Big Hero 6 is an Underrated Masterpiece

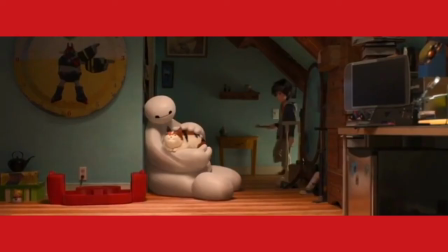Baymax isn't just programmed physical pain, he was made as a form of helping people in all different ways.
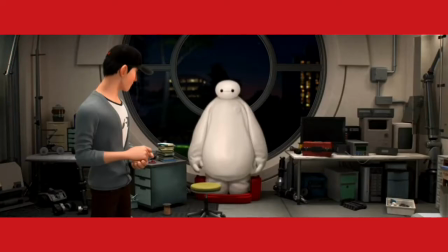The opening scenes does an extraordinary job at establishing the bond of the two that leads up to a death way better than Up.
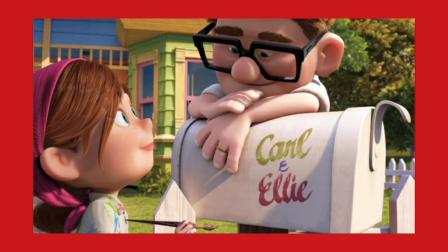It may seem I don't like Up's opening, but it's a good moment that is really overrated for being somewhat emotional.
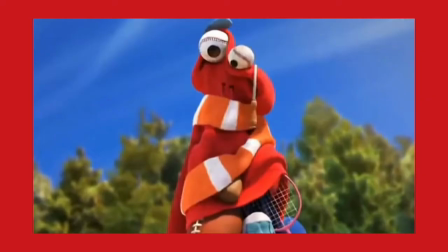While the choice to make it have no dialogue makes it more different, multiple things use that style better like a lot of the best Pixar shorts.
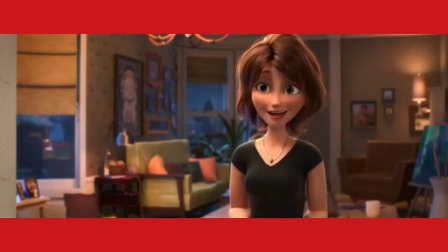Back to Big Hero 6. Hiro keeps telling Baymax and also himself that defeating the masked villain will help him mentally. But the scene that highlights that this isn't really the case is the bit that was the teaser poster.
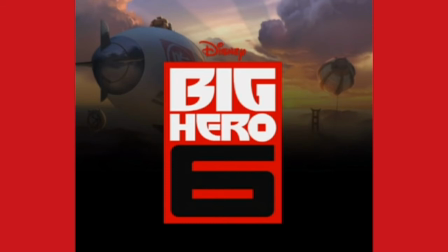Right after a flying scene that feels like a from a How to Train Dragon film in a good way,
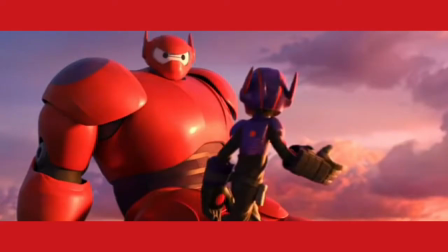Baymax tells Hiro, I can activate if you say you are satisfied with your care. In context, it doesn't make much sense because Hiro upgraded him to fight,
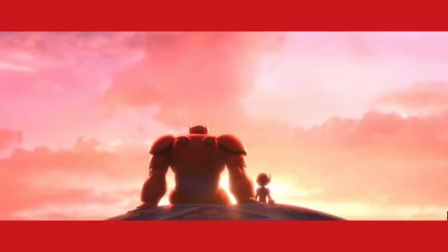which hasn't happened yet, and there is no way for him to get down without Baymax. However, this comes from Tadashi Chip being able to sense improvement from Hiro and thinking the job is done.
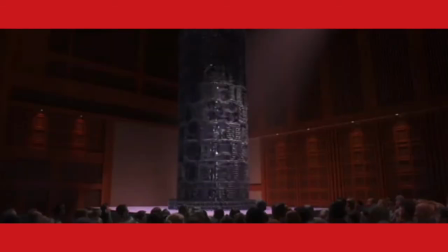Most robots in films have more personality than what was programmed, and while there isn't always a negative depending on the type of story, but I like how this didn't go for that route of storytelling.
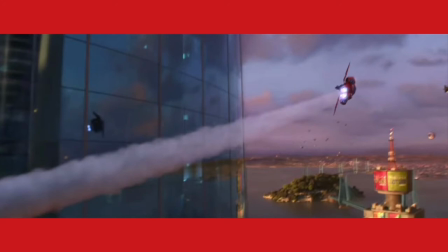It seemed Hero's state was improving, but then he finds out the masked man is Kaya-Han, which causes him to turn Baymax into a Kaya.
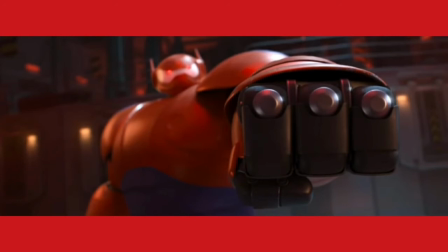Or more accurately, an attempted Kaya.
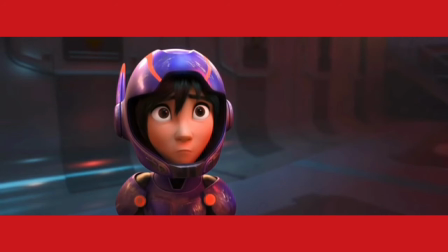Having the main character try and kill the villain is something you wouldn't expect from Disney, but it fits what was set up.
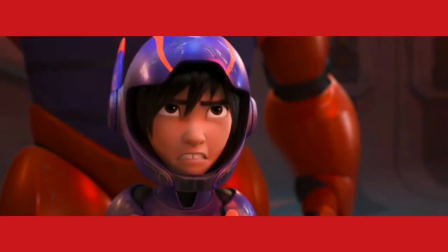This scene is very chilling for multiple aspects like the visuals, the lighting and cinematography, where if you watch the scene out of context, it looks like Baymax and Hero are the villains. This is one villainous scene. Consider this my half-entry that collaboration.
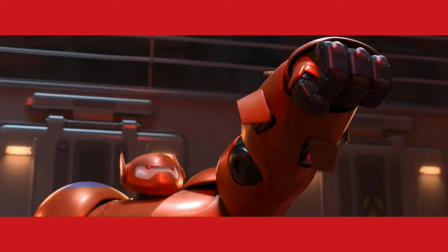Also, seeing the usual helpful robot use his curvingness by trying to assassinate Kaya-Han and stop everyone who gets in his way makes this scene scary.
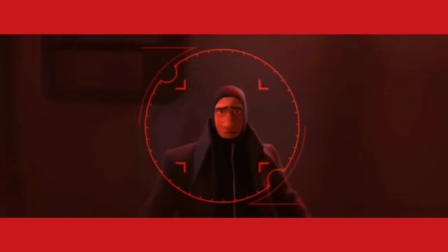I remember scaring me when I first saw it and it probably traumatized a lot of kids. In a couple of years, this will be a staple in them childhood trauma videos.
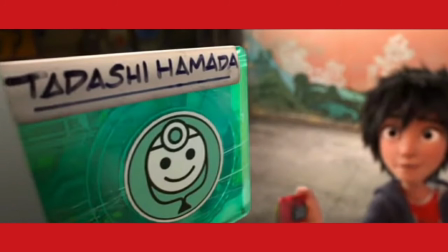Scene early in the movie where Hiro is putting Baymax in his first terrible suit, and he decides to keep the health chip in, makes when he actually does take it out an extraordinary scene.
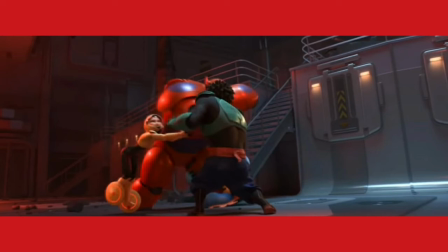If it weren't for that making other four have to stop Baymax, the villain wouldn't have escaped, and it's not their fault, it's Hiro's.
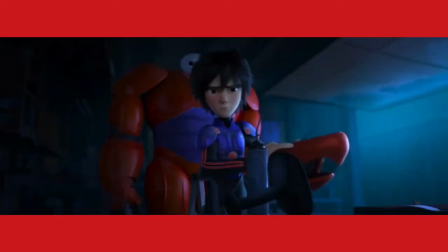Next in the film, Baymax starts saying Tadashi is here, because his creation lives on.
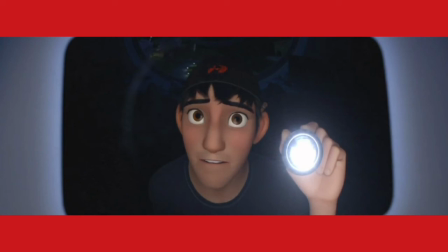The teaser ruined these flashbacks of Tadashi building Baymax. It's treated like a joke and not an emotional scene that doesn't even need music in my opinion.
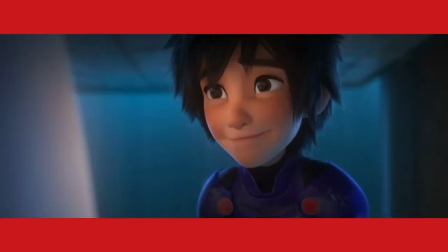Then both the character and audience find out that Kaya-Han wants revenge for his daughter, and that makes Hiro realize he is a person too.
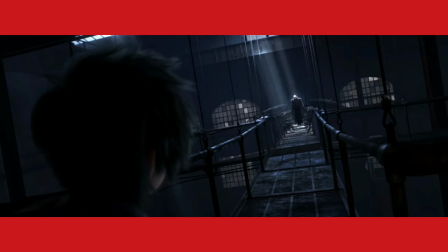It doesn't automatically redeem him, but before Hiro saw him as completely evil, so he wanted revenge for Tadashi. But Tadashi only died because he got caught up in an act of revenge. The cycle of revenge could just continue.
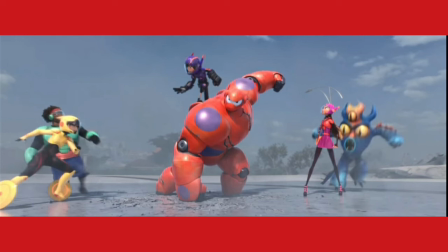And after a final fight, it's revealed Kaya-Han's daughter is still alive in the portal, which makes Hiro and Baymax go in.
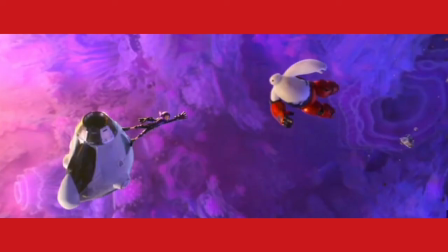And Baymax has to end up sacrificing himself to save the two humans. Hiro doesn't want this, he already lost his parents at a young age, and Tadashi,
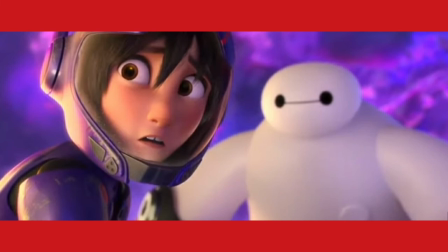which Baymax is a memory of and his accomplishment.
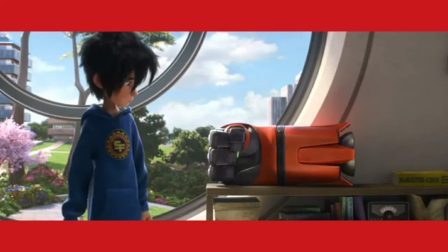But Baymax brought the chip, and making the body is meant to be the easy part in this universe. I don't know when it would took it out in the movie, but I don't care about it not making sense.
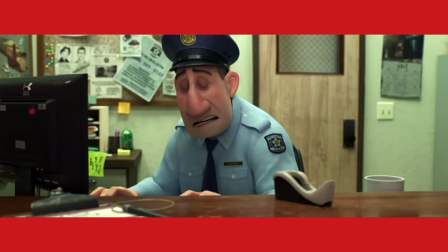Before anyone says it, this is not unnecessary fake out death. In context of the movie, it makes sense in things for Baymax to still live. Also, he is a robot, so different rules apply.
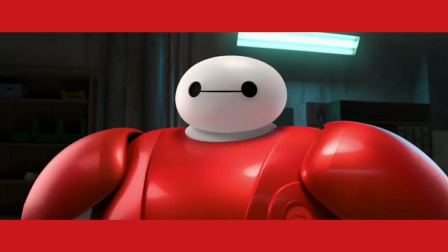If the movie did bad fake out deaths, in the final fight, Tadashi would come back with no explanation of how he isn't dead.